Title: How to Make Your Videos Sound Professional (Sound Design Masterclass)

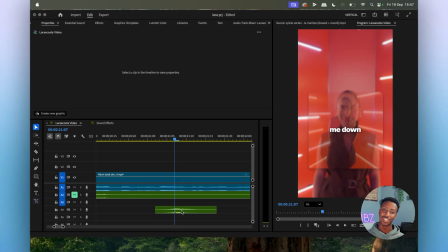[8:17]
If you mistime it, then it will feel weird, extremely offbeat. So having it on beat would be the best choice. Now that I've shown you how whooshes work, you add them with movement, it gives the movement energy.
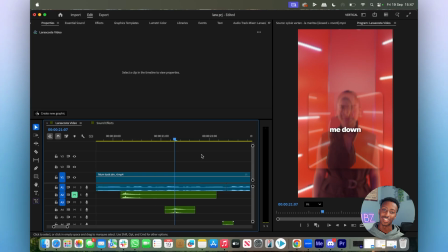[8:30]
We're going to move on to the next part of the sound effects, which is texture. So this would include your risers, this would include impact effects, this would include any other type of effects that would add texture to it.
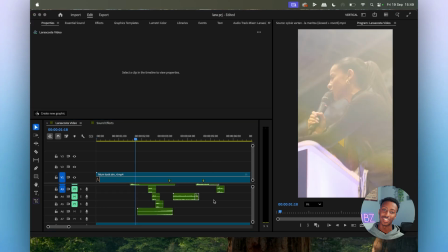[8:40]
So let me show you guys now. Now we're going to move on to risers. Risers, as I said before, add suspension. At any point in your videos, you feel like something big is going to happen, the suspense before it is added with a riser.
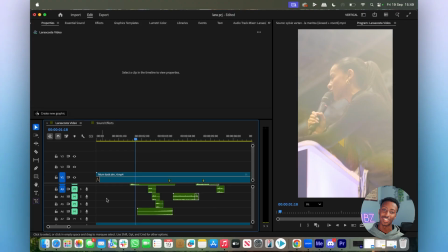[8:53]
Now, let me show you an example without the riser first.
Is going to people.
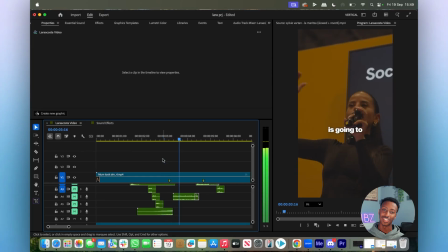[9:01] Proximity to people. Is going to.
See, no riser, it feels flat.
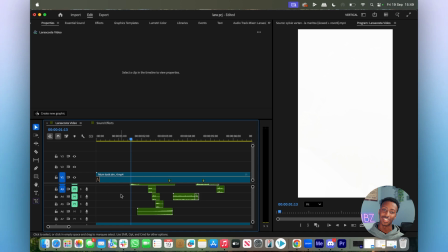[9:08]
Now, let me show you guys with the riser.
Proximity to people.
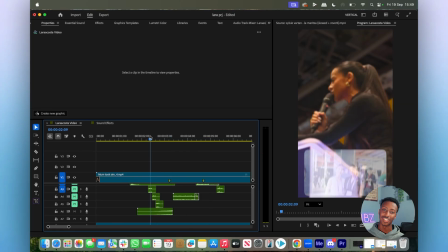[9:16] Is going to make you like them.
See, now with the riser added, there's a feeling of suspense. It's like something is coming. Now there are stronger risers. This one is a shorter riser because in a short form video, my intentions with this video was to keep the pace really fast.
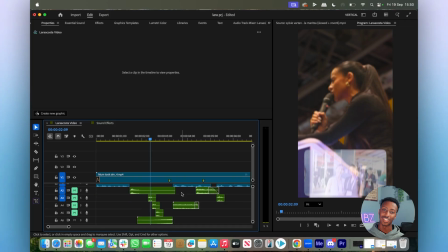[9:31]
So I don't want to spend too long with it. But this is an example of how you can build suspense.
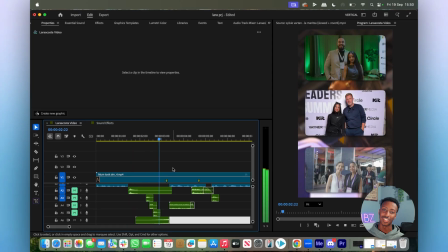[9:37]
Let me show you again.
Is going.
It's a build up to something. And then after that, you want to have your impacts. Now, it's a good thing that I'm showing you impacts now because you can mix it in with your risers. Remember how I said impacts are for dramatic moments. With the risers,
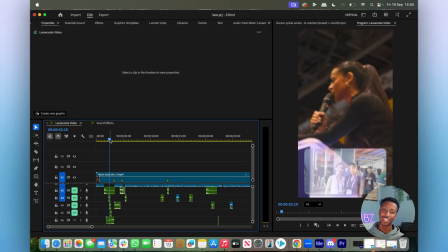[9:55]
you can build up to that dramatic moment, and straight after, you can have an impact effect that will then settle it. The dramatic moment is here. That's how you combine the two. Let me show you now. This is without the impact sound.
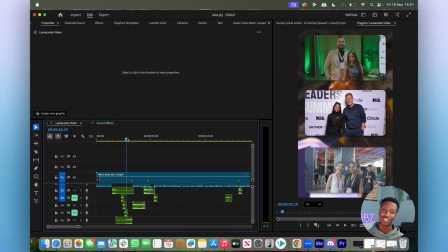[10:08] Is going to make you like them. Is going to make you like them.
So with the riser, Is going to make the impact.
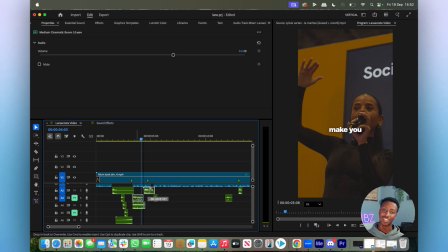[10:18]
Now, if you want a stronger impact, let me move this one down and you'll see it in action way more.
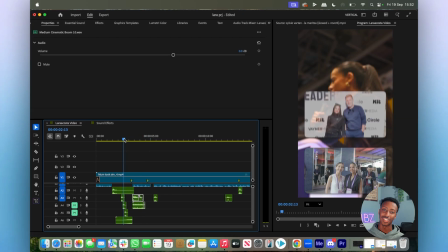[10:27] is going to make you like them.
You see that?
Is going to make you like them.
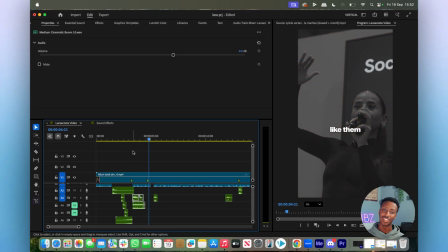[10:32]
It builds up suspense, and then once the moment is there, you have an impact for dramatic tension.
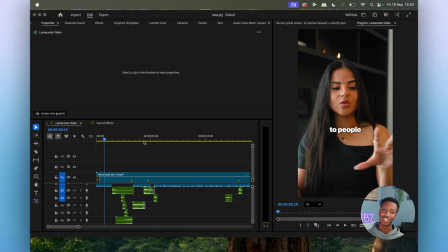[10:38]
That's how you can mix the two. Now let me show you the next type of sounds. The next type of sound effects is where you can get creative.
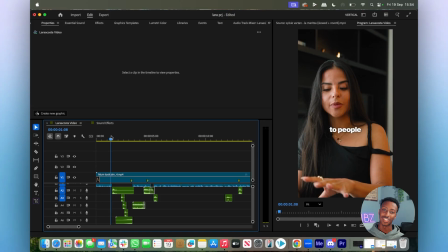[10:45]
These texture sound effects would add so much more to your video. You've added your risers, you've added your whooshes, you've added your impacts, but now it's time to have a bit more fun with your sound effects and start getting more creative.
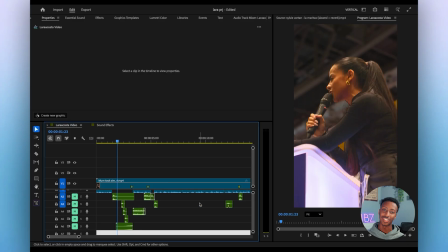[10:57]
Now I'm going to show you a certain part of the video, right, where I've used a sound effect for a small animation that I've done. I'm going to show you the animation without the sounds, and then I'll show you the animation with the sound effects. So,
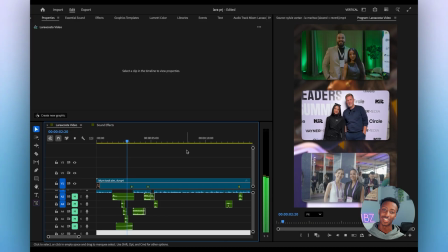[11:13]
you see that? You can't hear anything, you can't feel anything. These are just there. Visually, cool, it looks cool. But if you can't hear anything, dead. Now let's listen to it with the sound effects.
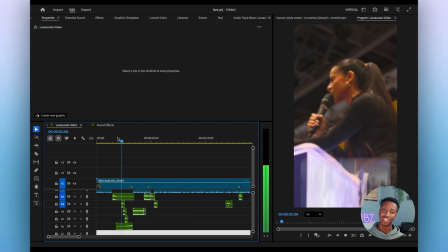[11:30] Is going.
See? It feels way more better.
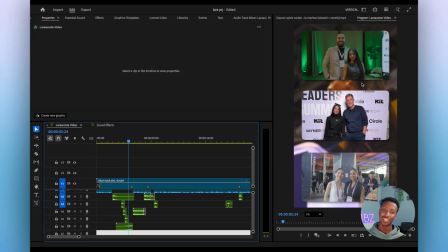[11:38]
These little sound effects, these small little details change things so much in the grand scheme of things. When people are watching the videos, they understand you paid attention to detail. Small things like these change everything about a video. These were just little shutter effects.
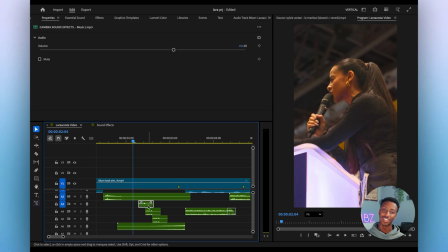[11:57]
This, look.
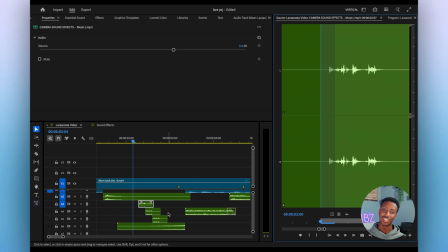[12:00]
Something like this, I've repeated it 3 times. Over here.
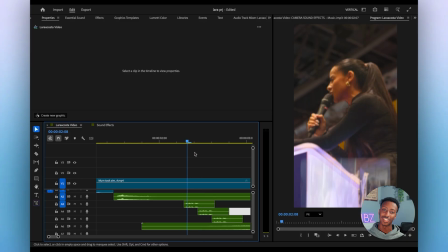[12:08]
And I've timed it when the picture comes up with the actual sound effect.
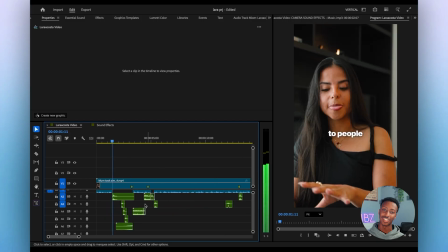[12:19]
You see that? So much better.
Is going to make you like them. My mom took.